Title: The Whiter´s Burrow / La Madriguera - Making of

Claro, ese espacio a priori es perfecto. No tiene ningún tipo de obstáculos, es todo perfecto. Pero claro, a la hora de ponerte a construir,
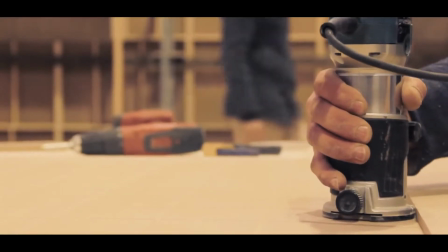273s
pues muchas veces las cosas se tuercen y de repente donde tú creías que no iba nada tienes una bajante o tienes una viga.
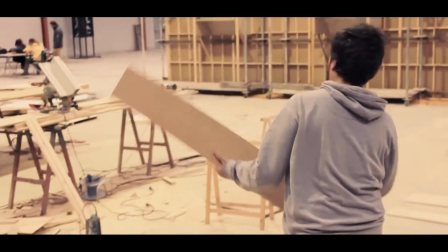282s
Es fácil dejar de llevar por la perfección y generar espacios totalmente geométricos, simétricos y que no tengan la vida y el carácter que pueda tener una edificación real porque carecen de accidentes arquitectónicos. Cuando tú construyes la vida real un edificio, de pronto te cae una viga en medio del salón y tienes que convivir con ella.
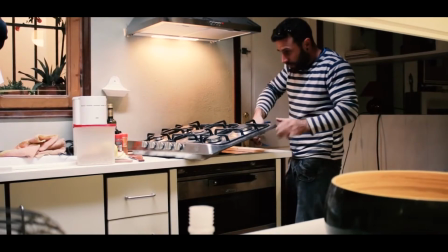307s
Al final, el edificio tiene que hablar del exterior y de los vecinos y
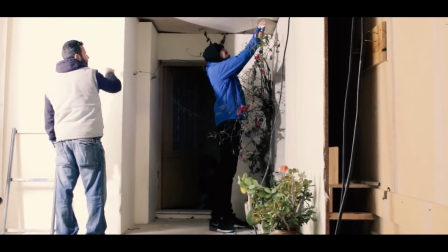313s
todo eso tiene que bajar e impregnarse en el espacio y que el espectador lo sienta de alguna manera.
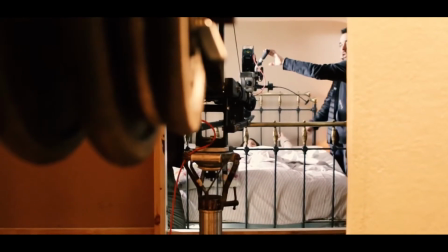321s
Yo quería jugar con la verticalidad de las líneas encerrando a los personajes dentro de espacios subsiguientes. Esa era la razón por la cual yo le pedía a Fernando que, por ejemplo, la cama fuera una cama de forja, que tuviese esos barrotes, porque yo quería que constituyera una prisión a nivel metafórico,
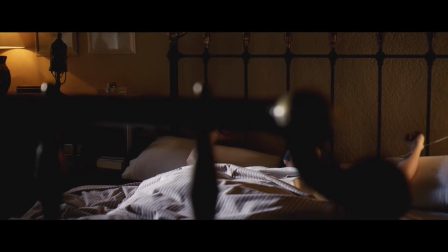342s
pero también a nivel real para Caterina.
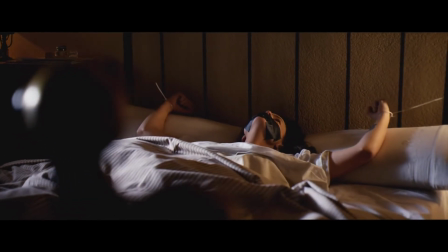345s
De alguna forma era importante el concepto de prisión, de estar encerrado y demás. Intentamos de alguna manera, los elementos que se anían en esa secuencia,
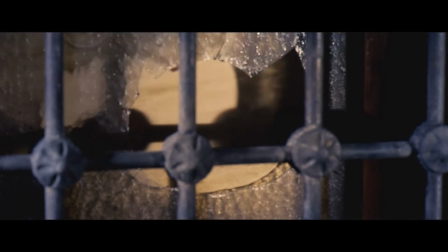359s
dotarlos de esa simbología. Para llegar a ese espacio era crucial jugar con líneas verticales y con elementos que permitieran enmarcar a los personajes dentro de los propios espacios.
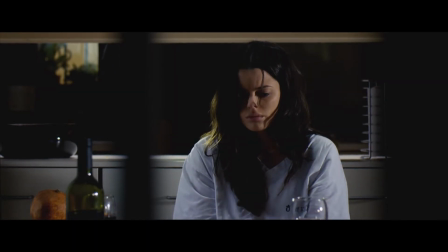374s
Porque para mí era fundamental generar esa sensación de claustrofobia. Lo que queríamos era generar un espacio cálido, como un mobiliario atemporal,
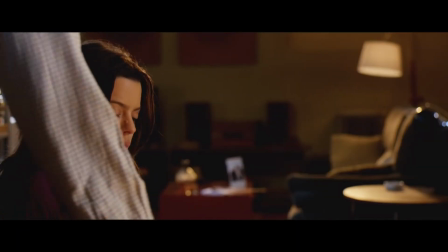387s
que pudiesen convivir en el mismo espacio elementos modernos y elementos más antiguos, reciclados, de la gente que vivía anteriormente en esa casa. Y, evidentemente, llenarlo de gaches e historias de la pareja que vivía antes de que sucediera todo lo que sucede a ellos. Eso lo lograron muy bien Iván, Rafa,
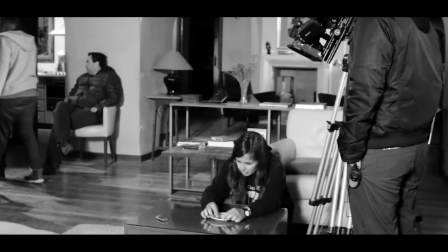413s
Silvia y Fernando, todo el equipo de arte hicieron un trabajo absolutamente maravilloso, desde mi punto de vista al menos.